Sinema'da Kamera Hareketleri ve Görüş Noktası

Film çözümlemelerinde kamera hareketlerinin ne anlama geldiğini bilinmesi çok önemlidir. Çekim ölçeklerine benzer şekilde kamera hareketlerinde bir kullanım amacı vardır. Bu durum aksiyonun en sık izlenme konumlandırılmalarından birini işaret eder. Kameranın fiziksel yerleşimi, karakterin psikolojik durumunu göstermeye yarar.
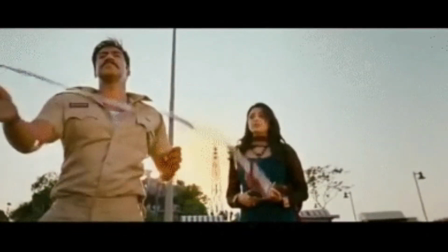[0:19]
Bir karakterin diyaloglara bağlı kalmadan diğerlerinden üstün ve güçlü olduğunu belirtmek için kameranın onu alttan görüntülemesi,
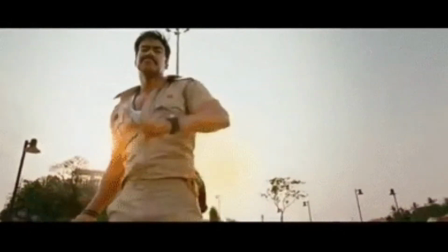[0:26]
yani alt açı kullanması yüceltme hissi verir.
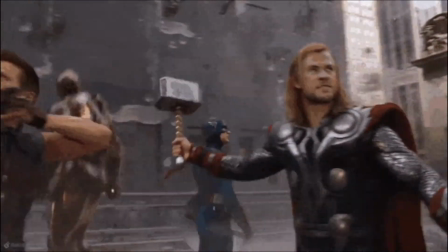[0:29]
Görkem, yücelik, zafer, sevinç gibi niteliklerin ve durumların görsel olarak sergilenmesi ve değerlendirilmesinde alt açıya başvurulur.
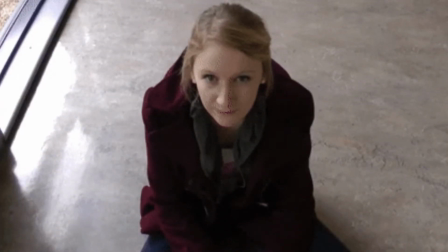[0:36]
Tersine yenilmişlik hissi, baskı altında olma, izlenme gibi durumlarda üst açıdan yararlanılır.
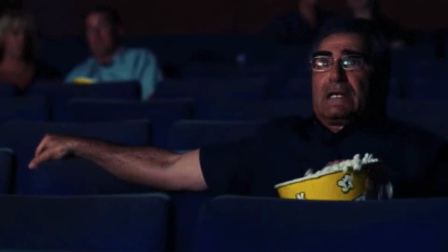[0:42]
Böylelikle izleyici karakterin anlatı içindeki önemiyle ilgili ne düşünmesi ve konumdan ne anlam çıkarması gerektiği fikrine görsel olarak ulaşmış olur.
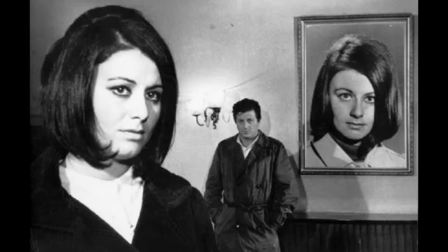[0:53]
Örnek olarak Metin Erksan'ın Sevmek Zamanı filminde baş karakterlerin ilişkilerini nasıl ilerleteceğini konuştukları sahne kayalık bir alanda çekilmiştir.
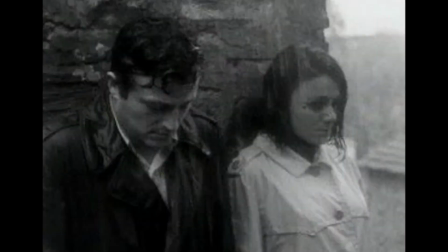[1:01]
Halil ile Meral aşk ve dostluk üzerine tartışırken bazen Meral bazen Halil yüksek bir kayanın üzerine çıkar ve düşüncelerini söyler. Burada diyaloglar içerik açısından görüntülere destek olur ancak anlam bütünün yaratılması için görüntüler şarttır. Bu durum Alfred Hitchcock'un gösterebileceksen diyalog kullanma ilkesinden meydana gelir. Alfred Hitchcock'un bu sözü anlam oluşturmada görselliğin sözlerden daha etkili olduğunu gösterir.
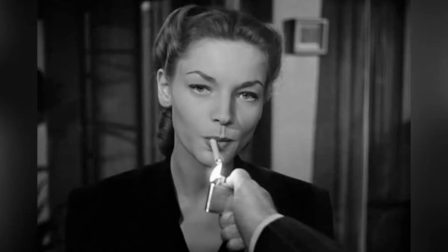[1:31]
Nel kamerada olay, nesne, kişinin gözünde bir karakterin gözünden yansıtılır.
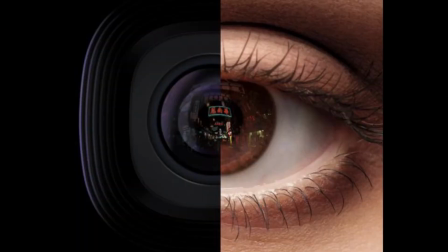[1:36]
Burada seyirciyle karakterin görüşü birleşir. Bu nedenle öznel görüşün yarattığı etki yüksektir.
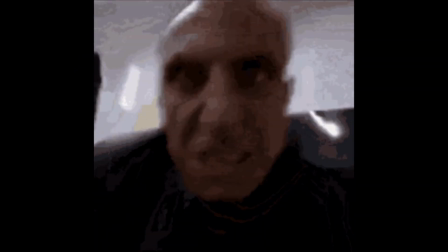[1:41]
Öznel kamera kullanımında kameranın yerine geçtiği oyuncunun konumuna göre açıların, karakterin boyuna göre de kameranın düzeltilmesi gerekmektedir.
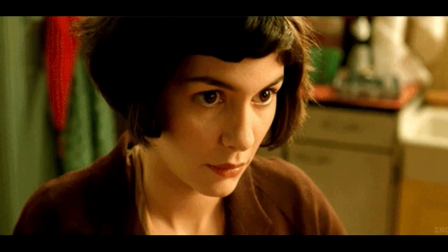[1:48]
Nesnel kamera ise film yapımında en çok kullanılan yöntemdir ve kameranın tarafsız şekilde olayları görüntülenmesine dayanır. Bu videoda size kamera hareketleri ve giriş noktasında bilgiler verdim. Gelin şimdi diğer videoya geçelim.